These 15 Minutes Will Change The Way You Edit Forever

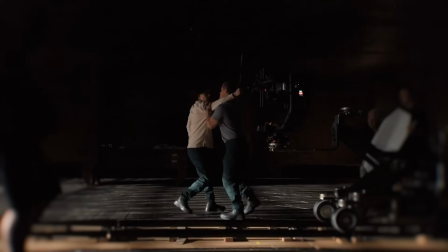(4:02)
With Denis films, it gives me a chance to play with something super, and it's very hard to find the word for this, but I would call it brain-stemmy images. It's appealing to some part of the brain that's old and not necessarily verbal. It's not necessarily front lobal. I don't know what the hell it is, but I can describe those images. I can give you a list of them in the film. And they're all very sensory, incredibly sensory. It makes you hyper aware. When you turn the sound off, you become hyper aware of people's eyes.
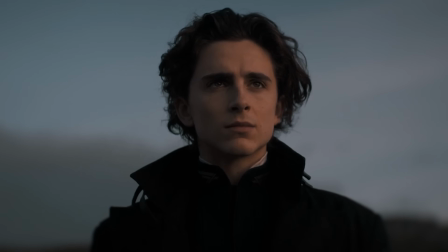(4:38)
And I feel like eyes, that's a serious part of what we do, is driving the cut by the expression in the eyes.
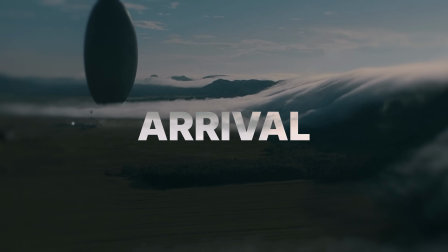(4:45)
For example, in 2016's film called Arrival, we see all of these 3 layers being incorporated and in action.
Layer 1, what information are you conveying? Come back to me. Pick him up.
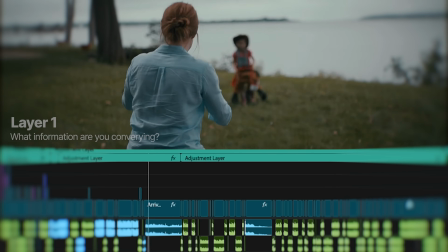(5:01) Are you the sheriff in this here town? These are my tickle guns, and I'm gonna get you.
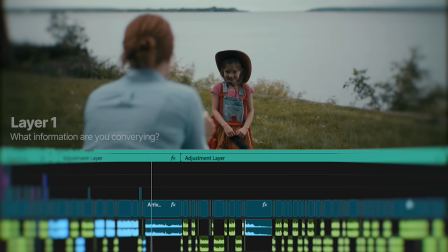(5:09) You want me to chase you? You better run.
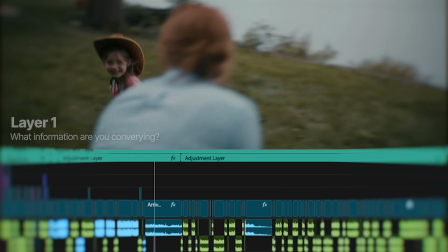(5:16) Oh.
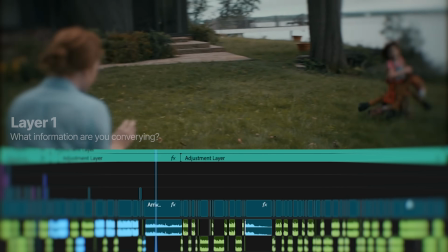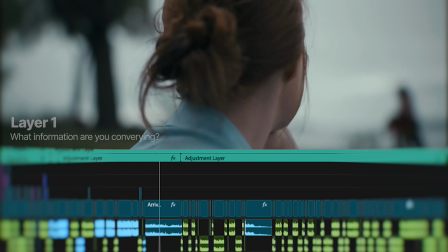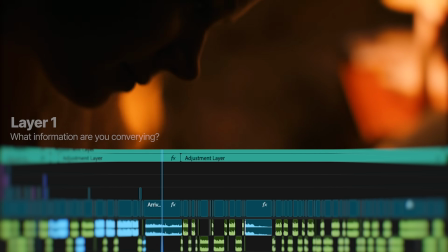(5:32) I remember moments in the middle.
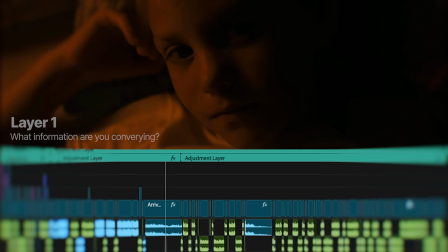(5:38) I love you. I hate you!
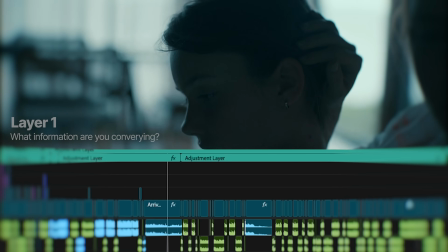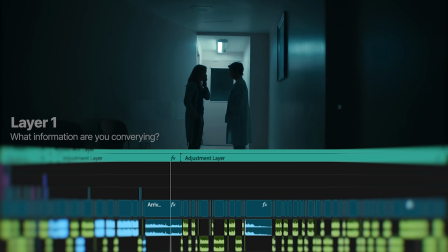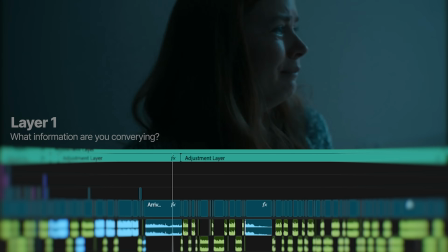(5:54) And this was the end.
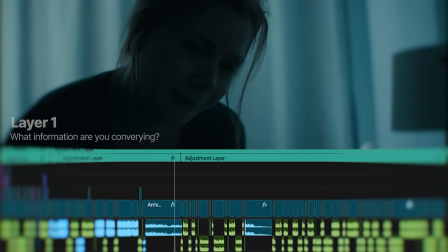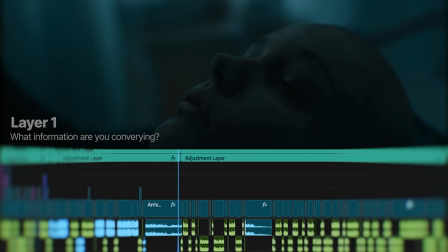(6:04) Come back to me. Baby, come back to me.
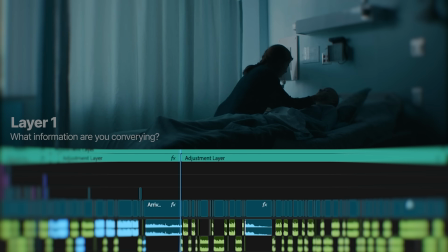Well, this is the reveal scene of this whole movie. See, the non-linear flashes that our protagonist has been experiencing are actually memories from the future, not the past.
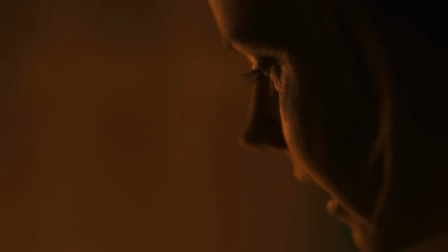(6:23)
The editing shifts our entire understanding of the timeline itself. It conveys a key plot twist purely through editing and visual juxtaposition, not exposition.
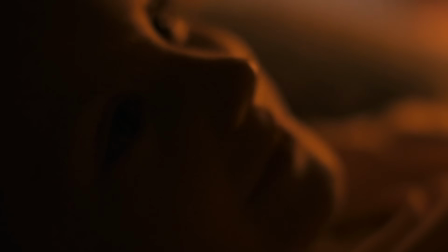(6:34)
Every intercut moment, the protagonist in the present, the protagonist with her daughter in the future, the heptapods communicating, the aliens basically, the general's call, everything, all deliver critical plot mechanics and cause and effect logic. Then the movie hits on the second layer here, the emotional layer, and it's really done in the editing here.
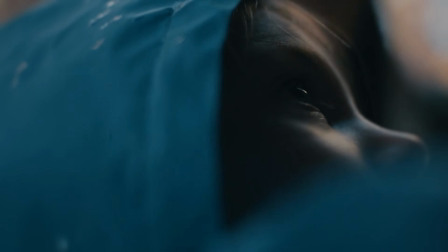(6:53)
The music builds while the protagonist sees her future daughter's life and inevitable death.
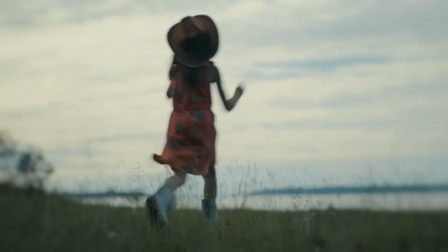(6:59)
The editing gives breathing space to emotional beats.
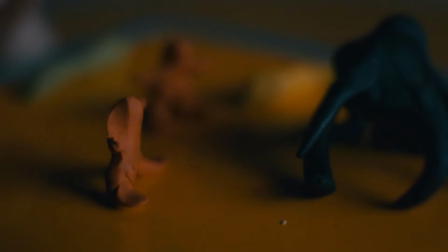(7:02)
Her tearful eyes, the daughter's laugh, hugging her, all of it is heartbreaking and beautiful at the same time,
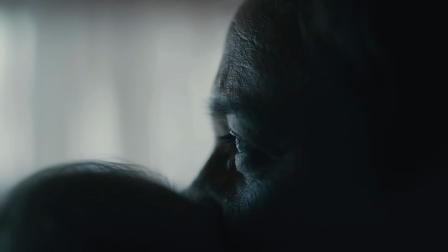(7:08)
and the choice to still go through with it, knowing the pain ahead, telling us what we are and should feel. Then the third layer, which is the subconscious layer, the non-linear timeline plays on our discomfort with time and mortality.
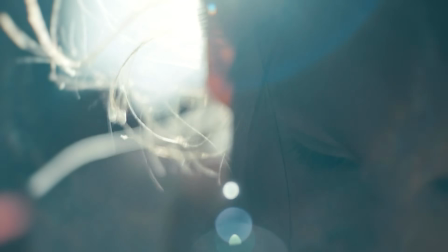(7:21)
The soft lighting, slow fades, and mother-daughter imagery mimics dreams and memory, activating subconscious cues of nostalgia and grief. We don't know why.
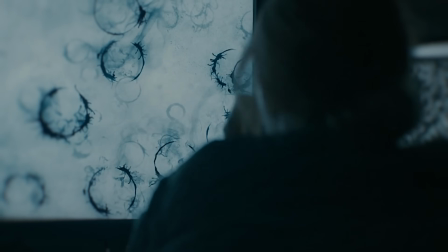(7:32)
The repetition of circular visuals, the heptapod language, the womb-like portals, the child's face,
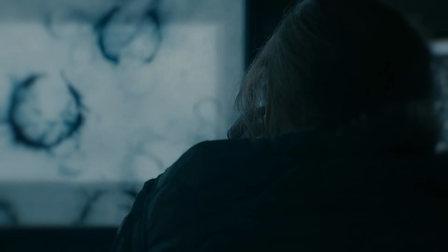(7:38)
all of it reinforces subconscious themes of life and death and cycles being processed. And by doing this, visceral emotions triggered before your brain fully even processes what's happening. This isn't an accident. This is psychology. And here's something a lot of editors, even ones doing this for years, never ever learn.
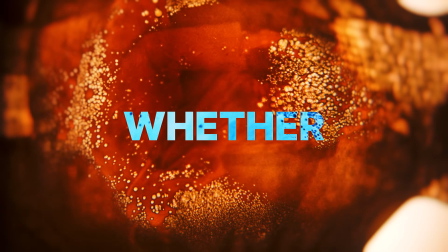(7:57)
The human brain makes a decision about whether to keep watching the video every 3 to 7 seconds. Not every 30, not every minute, every few seconds.